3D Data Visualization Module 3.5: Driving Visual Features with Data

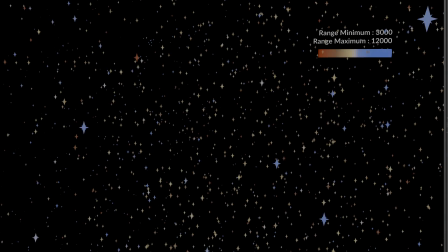4:09 When I apply the blackbody colors to the range we selected, you can see a lot of interesting color variation across this star data. Each color on the color ramp lines up with a corresponding position in the data range. In the blackbody color ramp, a data value of 3000 Kelvin gets a red color from the far left edge of the color ramp. A data value of 7500 Kelvin gets a white color from the middle of the ramp, and a data value of 12,000 Kelvin gets a blue color from the right edge of the ramp.
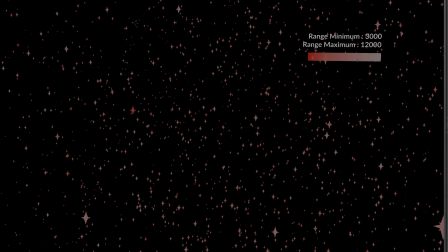4:39 Not all color ramps have to represent physical light. They can be as simple as 1 solid color, or they can have 1,000 explicit colors. Most color editing tools automatically fill the spaces between your chosen colors with some interpolation scheme, though, so you won't need to be that specific.
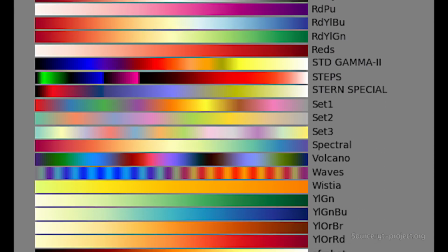4:58 Many visualization tools come with color ramp presets with names like Cool, Cool Warm, Pastel, and Doom.
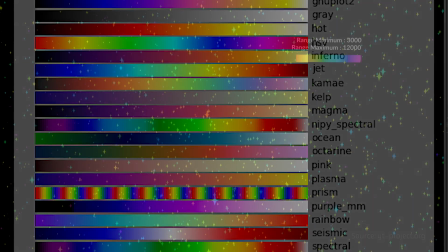5:06 Some of these presets are better and worse for certain purposes. A common piece of wisdom is that the rainbow color map is usually a poor choice.
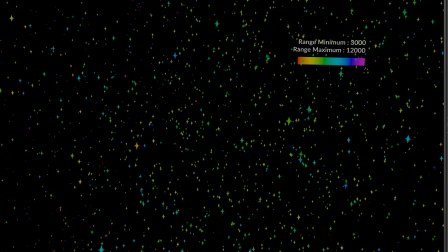5:14 Because the rainbow colors cycle, there's no clear high or low end. Because the human eye is more sensitive to brightness than hue, it's usually recommended to have a consistent change in brightness from one end of the color ramp to the other as well. You may find yourself a bit concerned about the freedom color mapping gives you. If you were given a dataset of galactic clouds, you could make the clouds green or orange or black. Is it wrong to choose colors just because they look nice? It is vital that your color design have some rationale.
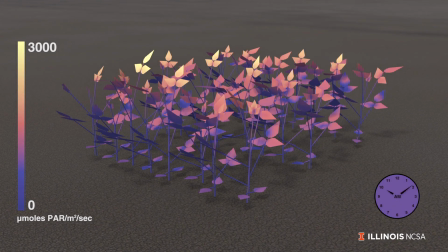5:47 Many visualization designers prefer to include a graphic element called a color bar on top of their visualization, like in the soy plant heat map video.
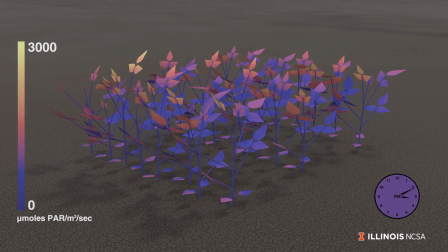5:55 A color bar shows the color transfer function's range and color ramp so the audience can analyze the data more thoroughly. But the fact is that even the most photorealistic science imagery you're used to seeing is not showing real colors.
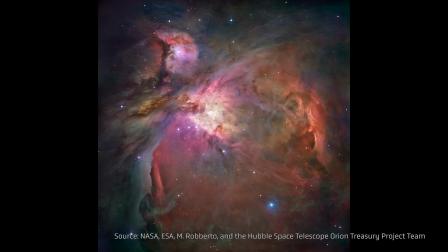6:09 Take for instance this Hubble image of the Orion Nebula. Its beautiful pinks and blues work in perfect harmony.
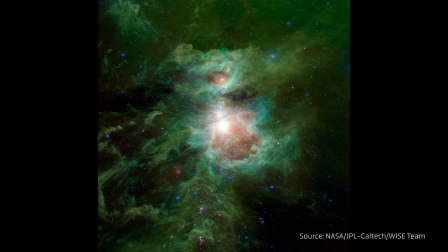6:15 But actually, this would all look like a wall of green to the human eye. This is because the human eye is less sensitive to visible color than the Hubble telescope.
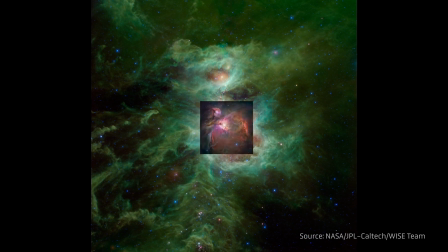6:24 The lovely pink and blue colors were chosen to emphasize features,
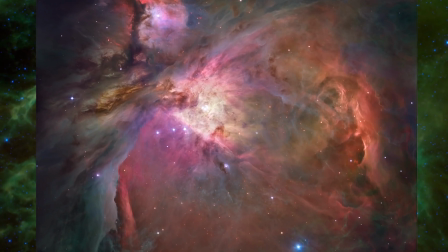6:29 to inspire audiences, and to show us things we wouldn't see with our own eyes. After all, why should we stick to what the human eye would see when we have the technology to show something more clearly than the human eye would see it?
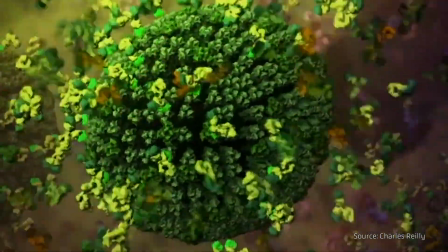6:41 Similarly, in images where atoms and molecules are represented as colored shells, the color is completely invented.
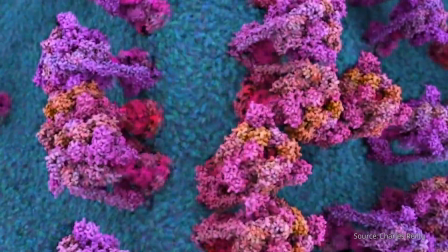6:48 In the real world, the colors we see are the result of light bouncing off objects and hitting our eyes.
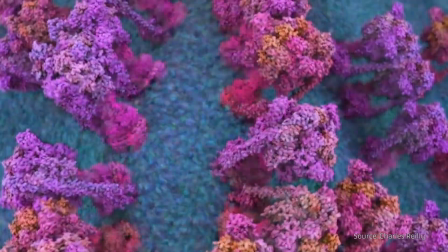6:54 But atoms are not actually solid surfaces that reliably bounce light back at us.
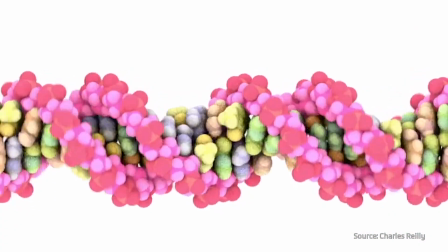6:59 The colors in the visualization are chosen by designers to guide our eyes and tell a story, not to represent an impossible standard of physical realism. Color transfer functions are just one special type of transfer function. All a transfer function really is a method to turn a numerical attribute into a visual attribute. Another visual attribute that can be controlled in the same way is transparency. Let's go back and take another look at our salad data.
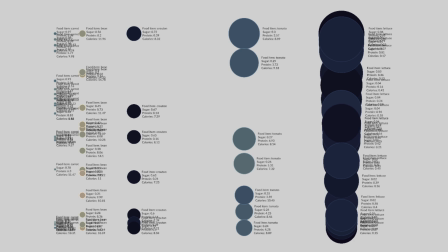7:26 If I connect sugar content of each vegetable to its object's transparency,
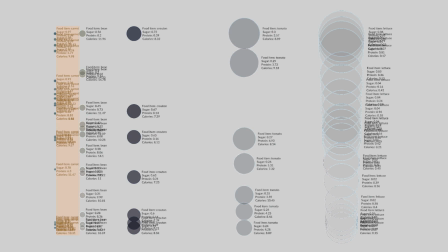7:30 you can see the sweet carrots stay fully opaque, but the sugar-free lettuce goes almost invisible. Unlike color, an object's transparency is controlled by a single number, something between 0 and 1, where 0 is invisible and 1 is fully opaque. Because transparency is a scalar instead of a vector, when we design a transparency transfer function, we use a one-dimensional spline ramp instead of a three-dimensional color ramp.
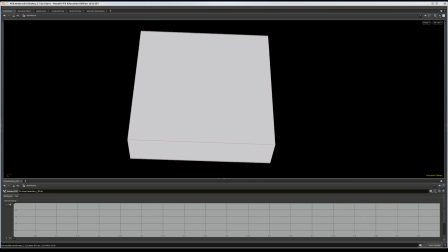7:58 In this dataset, we can see a spline ramp mapped to transparency. In 3D volumetric data, we refer to transparency with the term density.
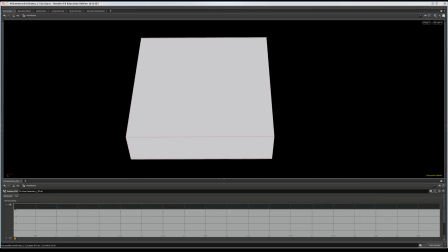8:08 You can see that when the spline ramp is set to a constant value,
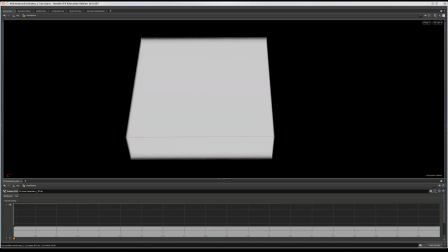8:11 that every voxel in this volume is the same density value, and the whole domain of the volume looks equally filled in.